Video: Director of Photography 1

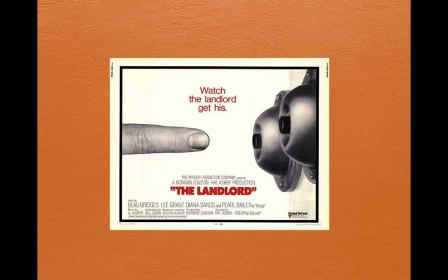244s
Early on, I'd say with The Landlord, about 1970, this was one of his first movies. It was an experimental project in a sense because it was Hal Ashby's feature movie, or feature debut,
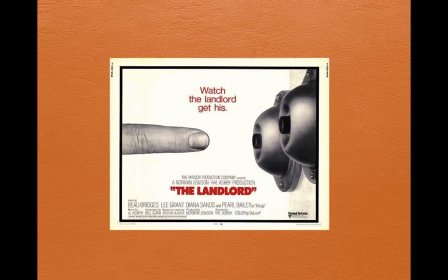259s
and in it he's got that Vietnam era feeling where we were talking about class and racial conflict. And so what he's trying to do in his first film is contrast the classes and the races with a certain look that he's giving the movie.
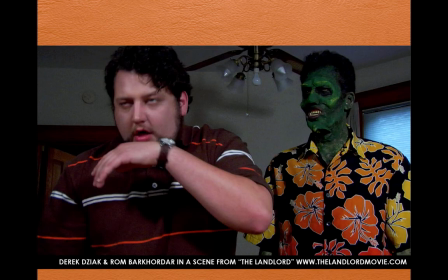276s
And so it's just, of course, I just don't want you guys to get confused, The Landlord, with this Landlord movie, which is a zombie horror movie. No, this is Hal Ashby's The Landlord with Beau Bridges and Lee Grant.
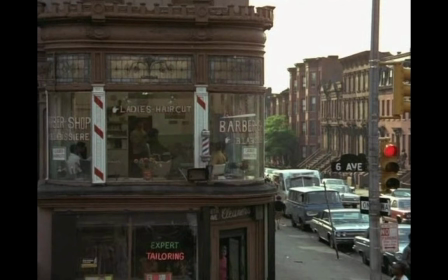291s
And you can see an establishing shot here that gives you an idea of what Gordon Willis is up to here, because he's taking the the darker urban tones of the brownstone area of New York, so that we feel we're not in the upper class regions, we're in a struggling region,
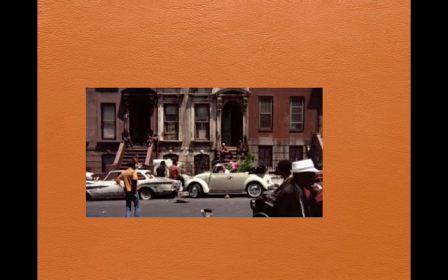309s
and we can see the background, and there's a lot of street life, people sitting on the stoop.
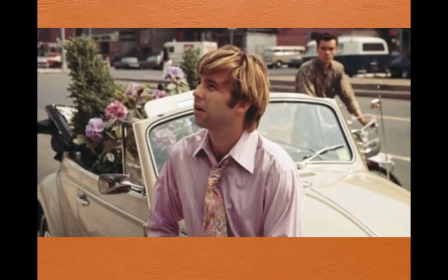316s
And then our main character, Beau Bridges, shows up, and he's representing a different class, a different race. And so what Willis does is he puts pastel colors out here, pink and then a beige VW, and he's got the blonde hair and the pinkish tie.
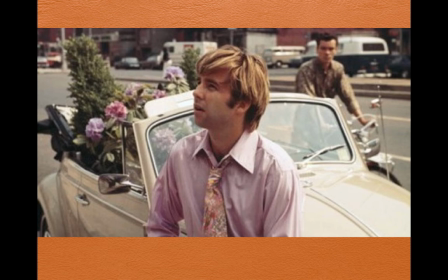333s
Everything is pretty anglicized and washed out, bland.
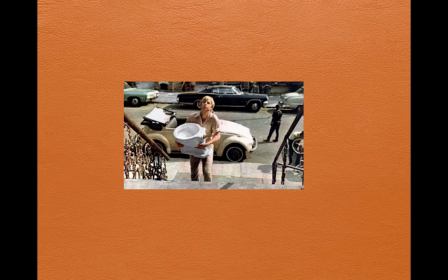338s
And juxtaposing it with the background here as he brings up a toilet seat to his apartment, which wasn't furnished with one. So you can see in the background, again, the darker tones
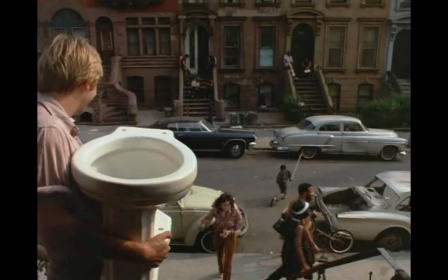350s
contrasted to him, and this is a better picture as we get close to the top. He's in the foreground, upper third, and we can see the street life is dominating that negative space of the film. We can see that they're missing a trunk on the car, so it looks like abandoned cars.
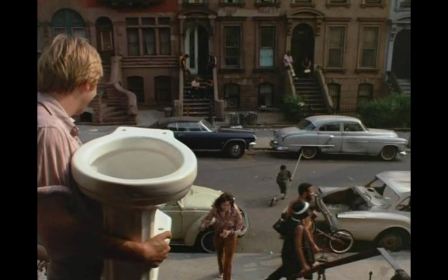368s
And it tells you that this person's a little upper class, maybe wealthier than the people he's surrounded by. So we see the conflict, the contrast right away. But his darker frame that he's noted for, Gordon Willis is already starting to do, and then he's gone inside,
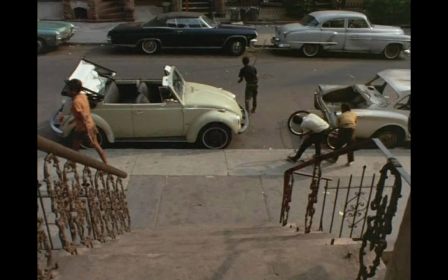385s
and we get a better picture of the background here, where it's all pretty much muted tones,
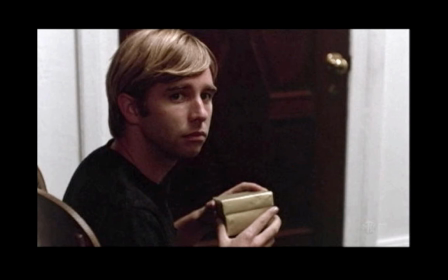391s
underexposed. And when we're in his apartment, then we're back into his kind of bland, innocent, light tones, kind of a flat picture.
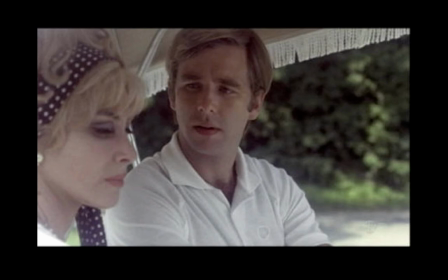402s
And when he's on the golf course, his society is again washed out, pastel, flat.
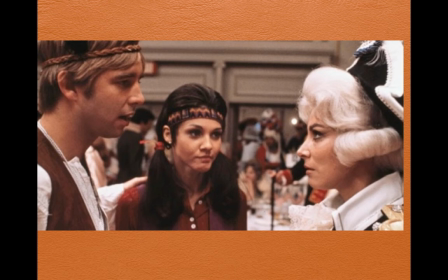409s
But once he gets in conflict with his mother and everybody else, you can see that what Willis does is he likes to contrast the tones between the extreme whiteness with the brown earth tones,
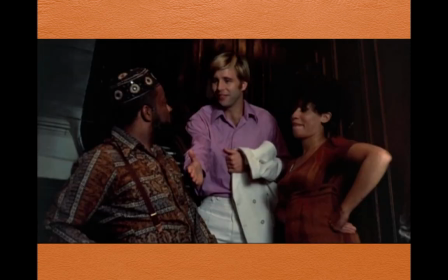422s
and finally the class conflict exemplified this movie with this absurd almost white Anglo contrast to his neighbors here in the neighborhood.
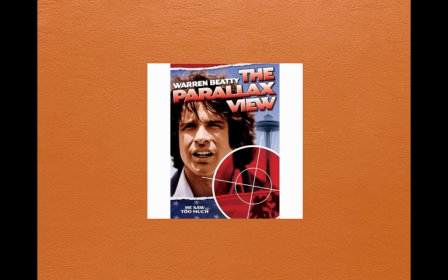439s
So that was an early experimental film on the part that they were going through the kind of nervous energy and the critique that the Vietnam generation had when they were starting off with their features.
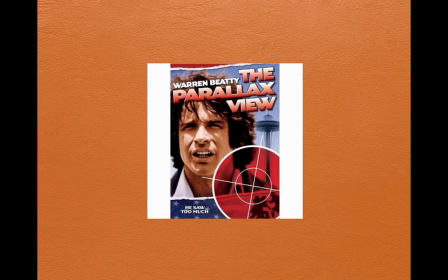454s
The next movie I think we should look at that comes afterwards in his career, 1974, is A Parallax View, and he collaborated with the director Alan Pakula on this.
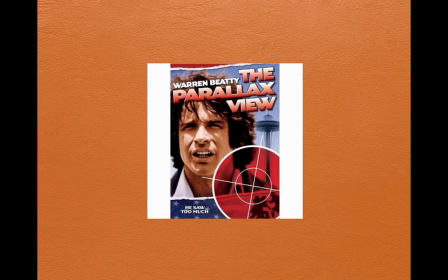467s
But there was a trilogy of films they did together, and it was reflective of the times and this very paranoid view of the universe. It's kind of the paranoid trilogy of the paranoid thrillers. He had Clute and All the President's Men.
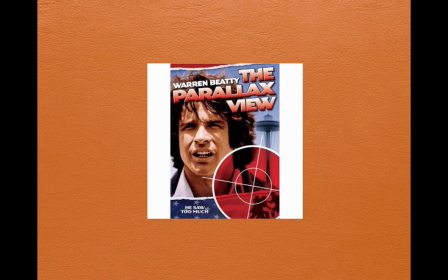481s
And he did all three of these movies, but we'll look at Parallax View because this is as paranoid as you can get with Warren Beatty.
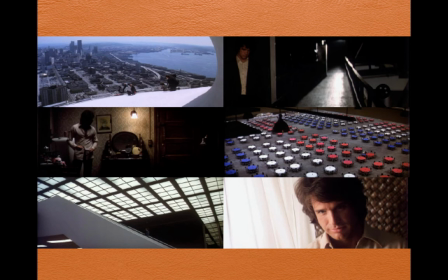488s
And what he brings to this tale is he's a master, actually, at conveying the menace that he wraps in darkness. So he'll take he'll bathe things in a cool, almost a cruel light, almost sometimes blinding,
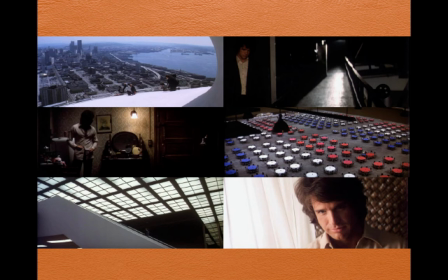506s
and then he'll shroud it to give you that idea that there is a surrounding or pervading evil.
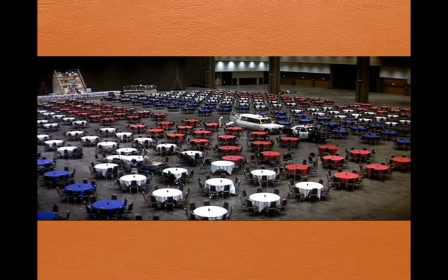514s
And you can see here, he'll take a convention center, it's TV lighting, but it's surrounded in a darker frame, so there's certain menace lurking in the frame.
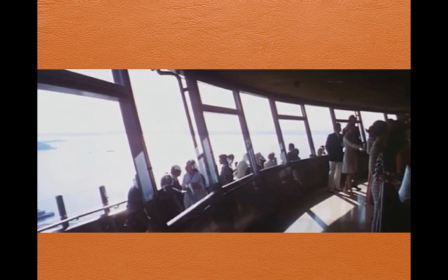530s
When we go inside a building like this, you'll see that again. What he's doing is he's underexposing the people inside so that they're darker, they're more shadowy, and the outside's glaring bright. And he has this angle that he's tilted. It's almost that Dutch angle.
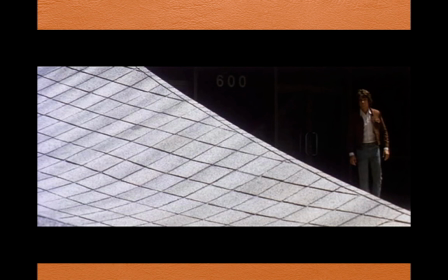547s
It shows things a little off kilter. So we always feel that the reality's a little twisted. And here it's a great shot where Beatty is in the right third of the shot, but this blinding light of this concrete sweep it not only has a
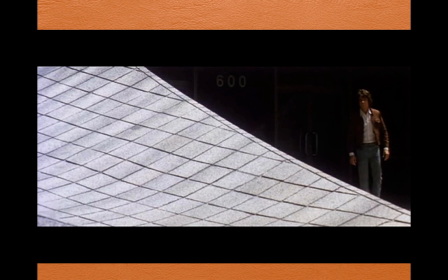565s
sci-fi menace to it, but it just takes up the whole frame, dominating it with this kind of menace there.
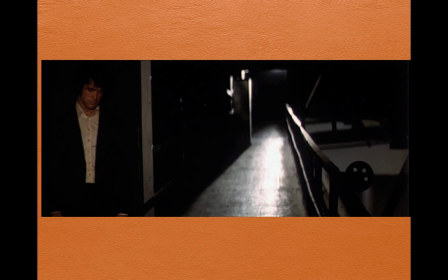572s
And the rest, of course, bleeds into blackness. Here again, we have Beatty fading almost in the blackness like a Rembrandt, and then there's a light that's glancing off the floor that seems intrusive or foreboding. And so he's got that paranoid, dark
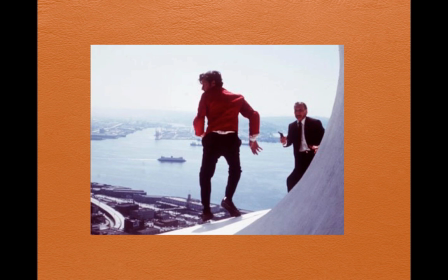594s
shrouded universe going. And then when he gets to the climax of the movie, he goes in this Hitchcock mode where, of course, if you have people fighting on tall buildings, whether it's Statue of Liberty or Mount Rushmore, you always have this feeling of vertigo and peril. And in the background, you can see he's used a
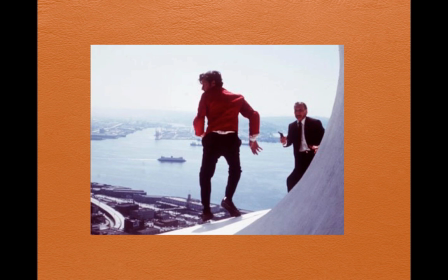614s
telephoto lens so that we get the river in the background and the rest of the city, but they're framed.
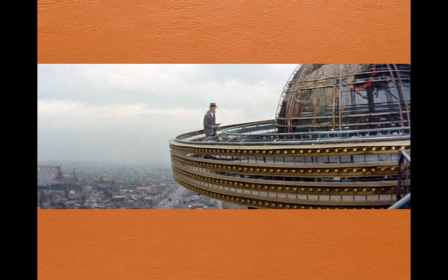621s
And in this fight, it's very much like Sam Fuller did in Bamboo House. He in Japan preceded this movie, of course, but in the early '50s. But he has this tilt, this Dutch angle, and again the fight
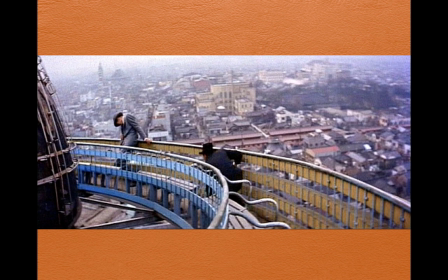638s
where they're duking it out on top of the building, a little tilted angle makes everything a little more saturated with the menace and vertigo.